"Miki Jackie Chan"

And I would use anything like very pretty, see, after fight. when I sit down sit down after kick he go around because the timing is so quick you don't make you cannot you didn't know did I hit he close or not one more slow motion
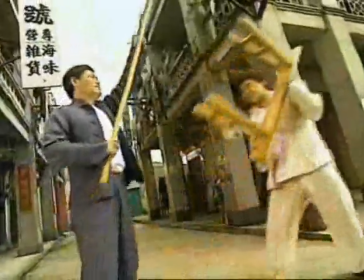335s
come look that's when slow motion I just
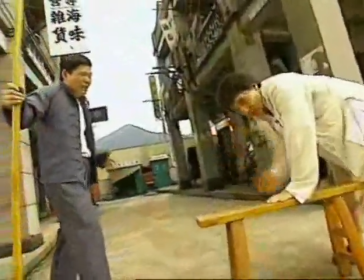341s
hit him then he just do the reaction the audience knows then I turn around give him a kick then maybe
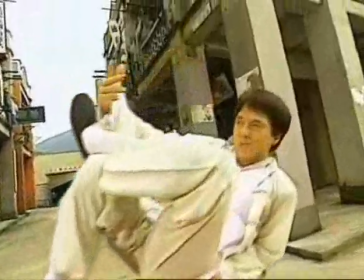348s
after kick i sit down the very nice position and let the audience wow and the funny things is in the modern day of course you use this kind of thing you know this kind of face i want to kill somebody but in the old day you can tell when we're fighting uh the the camera move back a little bit you can see the toes every every position look the toe you
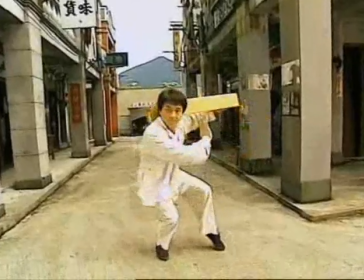374s
must have the nice toes and And after fighting, no matter how you fight,
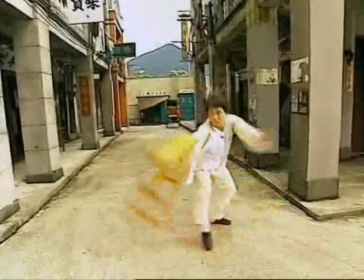379s
and even those kind of position, it's very important.
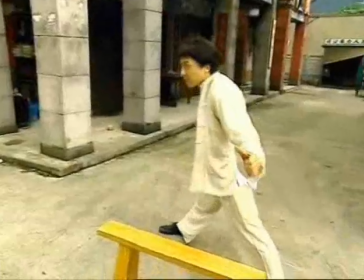387s
It's more difficult than the modern day fight, these kind of things. When Jackie made his American debut in Battle Creek Brawl,
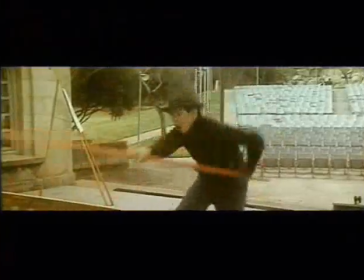395s
he broke new ground by transposing the kind of action seen in the period kung fu films to a movie set in 1930s Chicago.
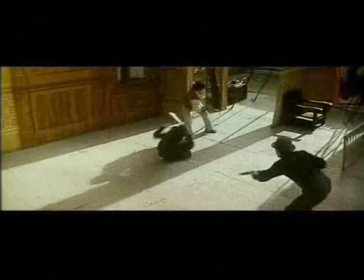403s
At that time, Americans had no experience of this kind of on-screen combat.
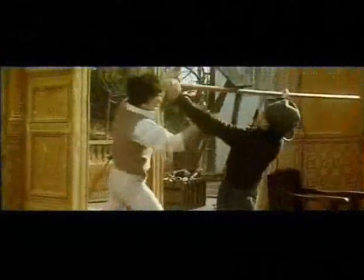408s
Jackie had to fly in two of his stuntmen to stage a scene in which his character is challenged by rival martial arts masters.
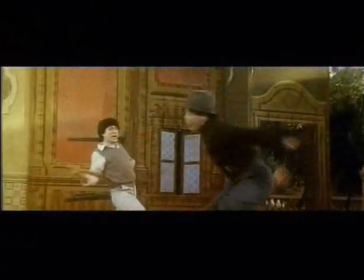414s
Though limited by the fact that he could not control the camera speed as he does on a Hong Kong movie set, Jackie still kept some of his trademark style. That's a chair. Of course, when we're doing some action, we have to make a special chair.